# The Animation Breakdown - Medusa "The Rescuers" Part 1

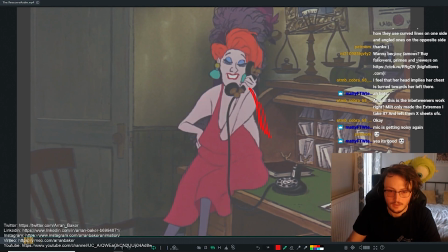But for example, you could have had the elbow out here, and that would have added extra information that wasn't required, whereas actually having that hand point inwards while still reading, you're still able to read the upper arm and the forearm. It actually helps flow that line down through the leg.
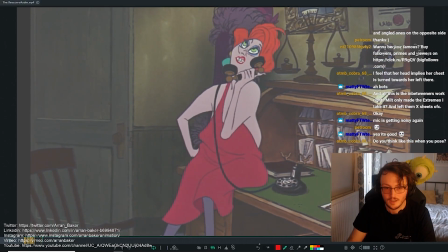Madame Medusa's pawn shop boutique.
So it says Madame Medusa's pawn shop boutique. So it's da da da da da da, and he's used that rhythm to help break up the action
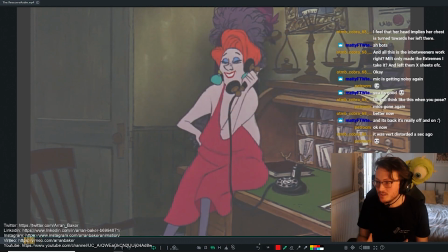by keeping it as simple as possible in the poses. Then you can use different components of the body to add the accents to change up the rhythm. So we had the push off, so it's Madame Medusa's, and then the hand settles in, then it's pawn shop boutique, and it's just in the head.
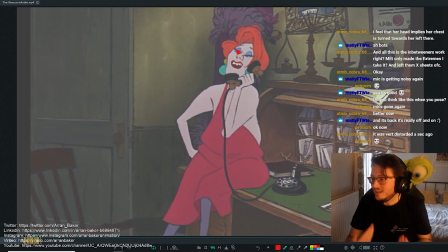You can see when she thinks, at this moment, she thinks it's a customer, right? So the subtext here is, welcome to our amazing place, essentially. Like, she's got this pawn shop and she's just like, welcome, kind of thing. So you can see she's very proud.
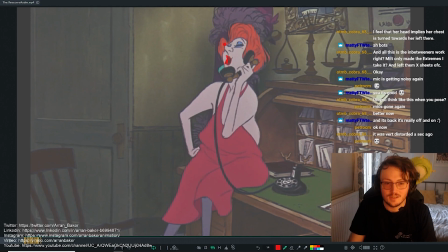So she's got a little smile to her face when she's like, oh, she goes pawn shop.
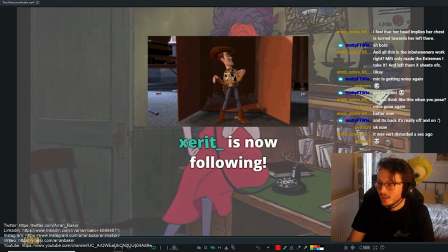And you can hear that in her voice as well. So just by listening to her voice, he's broken down that she's probably quite proud of her shop here. And these are things that he's consciously aware of as he's animating. So he's listening to her attitude.
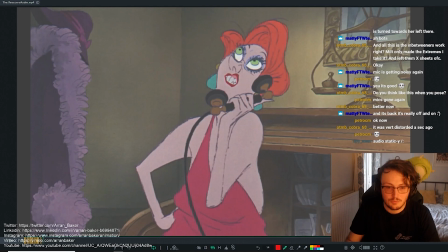So we've hooked up and we've got this really nice, again, complex shape here. And then we have, on the opposite side, we have the simple.
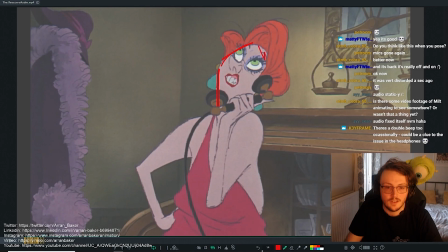I want to mention how he's breaking up the face so that it's more flat on one side and it's leaning out this direction. So you can see how the nose is pointing out as well. So we're getting these angles which inherently...
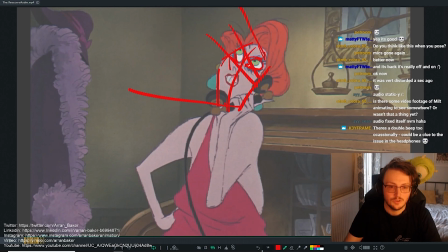Sorry, let's change that line. So it's pointing outwards. So we're getting that asymmetry in the face.
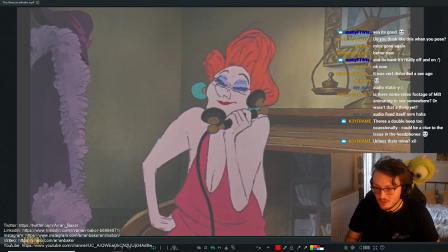So one of my leads would teach me this great tip in terms of how you can change volume in your entire body of your pose to help create squash and stretch feeling. The way my lead would teach me how to do this would be to actually,
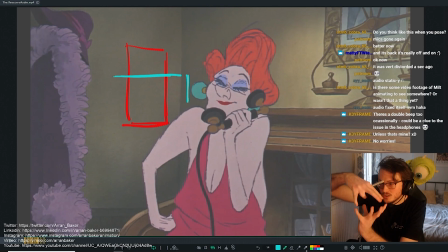if he was taller on one side, then when he squashes, as he gets shorter in space, he's also going to get wider. So this would be our anticipation pose now, where we're squashing the entire body. And then when we want to jump, when we stretch, we're going to thin out the entire character.
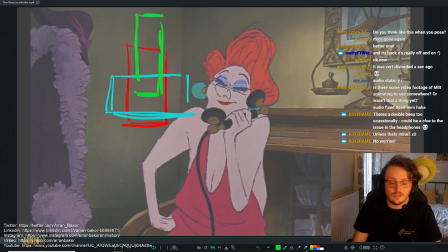And by this, what I mean is his overall silhouette is going to change. You don't have to physically squash and stretch it, if maybe that's not the style of the show, or whatever you're working on. But you can still change the volume in terms of what screen space they're using to give the sense of volume.
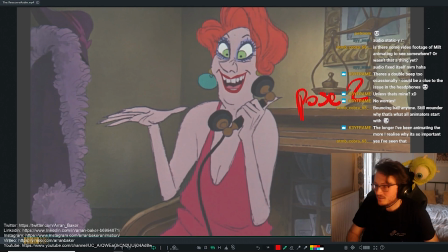So this is how I teach people to animate, is generally when I'm blocking, I have my 5 poses.
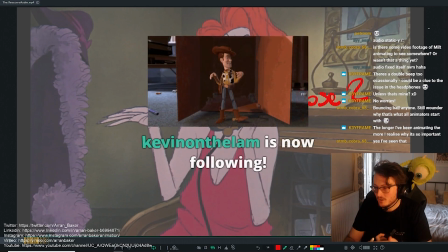So I have pose 1, anticipation, breakdown, overshoot, pose 2.
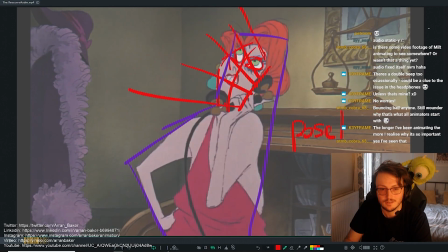These 5 poses are what you should have in your blocking pass.
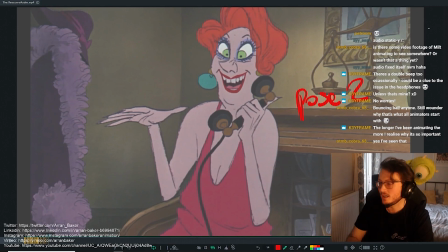And then from there, that's when you can start adding the in-betweens and everything should connect.
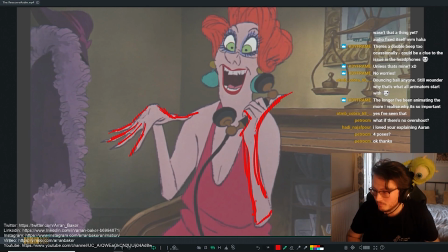One common mistake I'll see in beginner's animation is when they pose hands. If I do this to camera now, a lot of people will pose a hand like this, where you can't see the upper arm behind. Now, just by tilting the hand slightly round, and you can see the connection
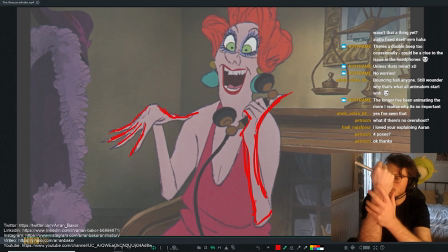between the upper arm and the forearm, makes that read so much better. So always find ways to pose the hand so that you can see it from either side.